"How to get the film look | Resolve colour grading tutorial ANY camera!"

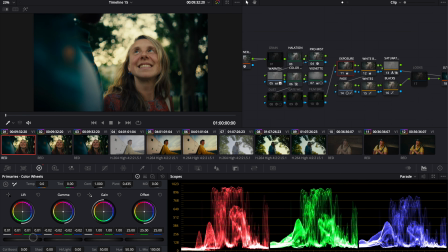And this is really quick, and then you could kind of get away with that. And then grain, I tend to go with the 16mm grain, just because it's a bit bigger and funkier and coarser. And then we're sort of almost there, really. Maybe I'll just bring the gamma down a bit more.
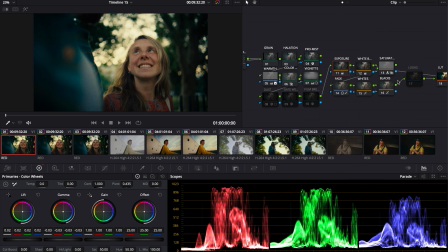That's not too bad for a couple of, for about 2 minutes work. Obviously, there's a lot of room to finesse it. And yeah, you can mess around with it and adjust it to your heart's content. Halation again has two sort of settings. Again, I tend to go on 16mm. You'll find that this adds a bit of general warmth
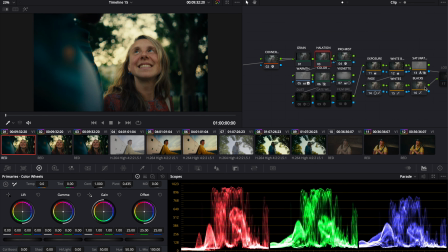to your shot as well. So just bear that in mind when you're doing white balancing and adding this warmth node. Another thing you can do with these is, you'll notice here, you can adjust the input of it. So if you want to add more
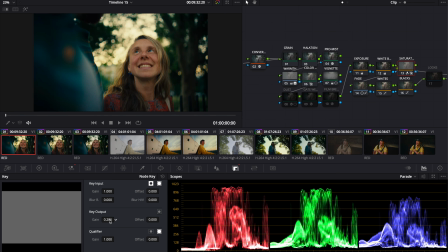saturation, you can adjust the input and the strength of how much of that node is applied. Same with this color density node here, you can do the same there.
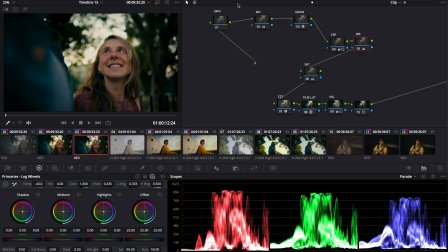So on here, this is my own power grade, one that I built up from scratch,
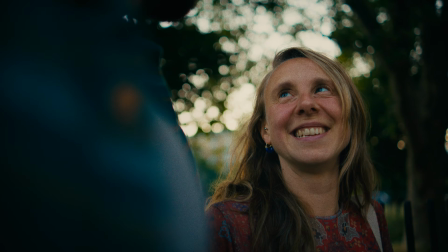and I probably use this as an alternative to this FilmVision power grade, you know, on the other sort of 40 to 50% of my projects.
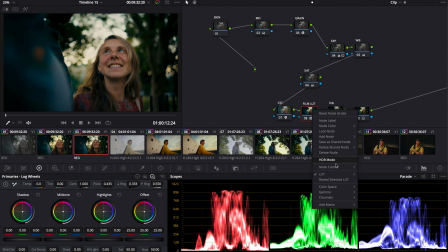This basically uses Resolve's inbuilt film LUTs. So you've got two, you've got the Kodak and the Fujifilm, and again it uses a color space transform, and then there's various white balance and exposure, there's a saturation node, skin tone node if you want to sort of correct any skin tones.
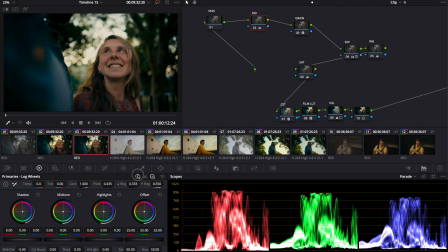This is the mid detail node, so on here, especially when I'm shooting on something like a Panasonic LUMIX S5, I'll dial this down between -5 and -10, and that just sort of brings the sharpness down in the mid range of the details.
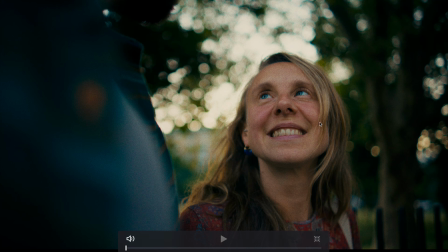It's very subtle, especially on the Komodo, which isn't sort of over sharpened, so you might not need to use it on a camera like that.
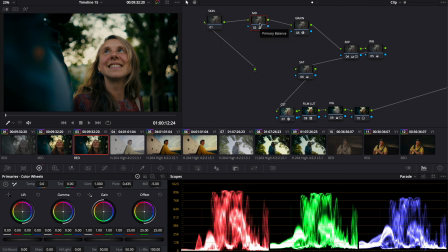But it's just nice for sort of like rolling back that sharpness, that digital sharpness that you get on a lot of DSLRs. And then there's a grain node. But you can, I also sometimes build in additional effects here.
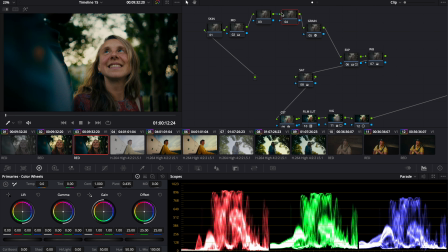So sometimes I'll add in a halation node and a glow node as well, if I want a bit more glow, sort of pro misty type vibe going on.
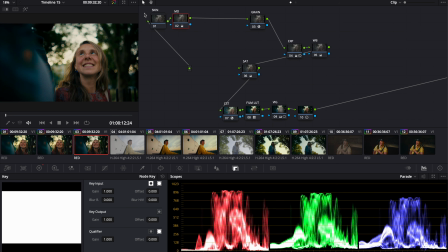On my structure, on my power grade, I'm just going to walk you through this now, so it's so you understand what it's doing.
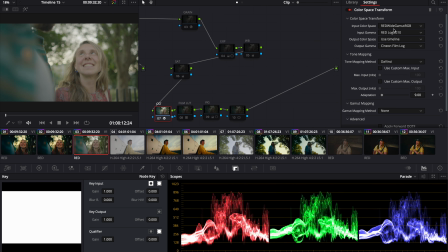Again, we have a color space transform. Again, similar to the other one, we've set it to the RED's color science. For the output, this time, this is something you need to note. We'll go with output color space, use timeline, and then the output gamma, we use Cineon film log.
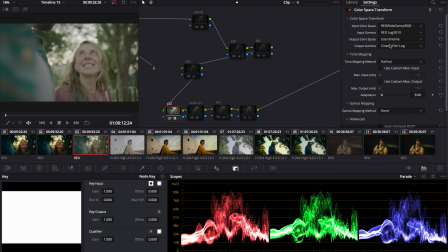Now, the reason we have the output gamma set to Cineon film log is because
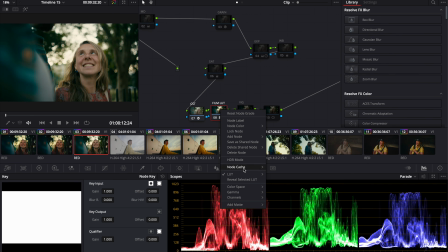of the nature of Resolve's inbuilt film LUTs.
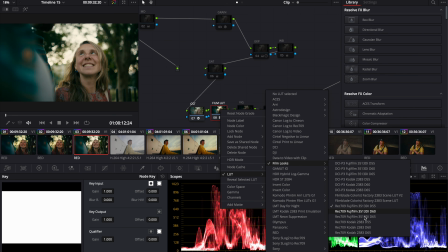So we've used these film LUTs previously in other color tutorials I've done, and I mentioned this,
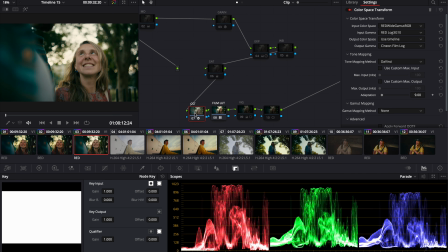but yeah, make sure that this color space transform is set to Cineon log when you use these LUTs,
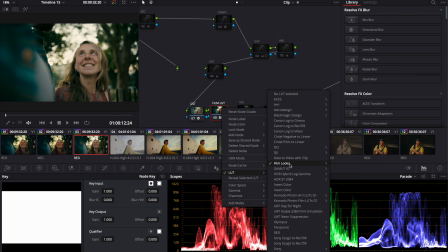otherwise you just won't get proper sort of colors and stuff. And then you can basically choose, ignore the ones up here, these are for a different color space, these are for Rec 709 color space, which is what we're working in.
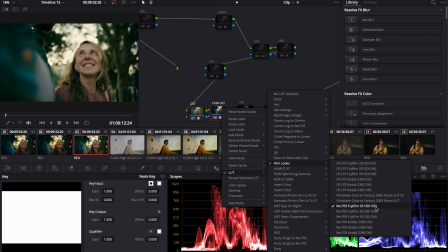So only go from these 3.6 at the bottom, and there's 3 versions of each LUT, and basically they're just color temperatures.
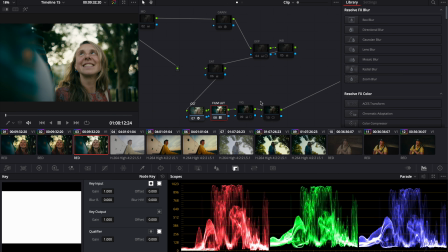So you've got like a sort of middle of the road neutral, then you've got a colder, and then you've got a warmer one. And we're going to go for a warmer one just in this shot, just because it's sort of like a summery vibe we're going for. So then once you've got those added, you know, again, you're getting your shot closer to what you want.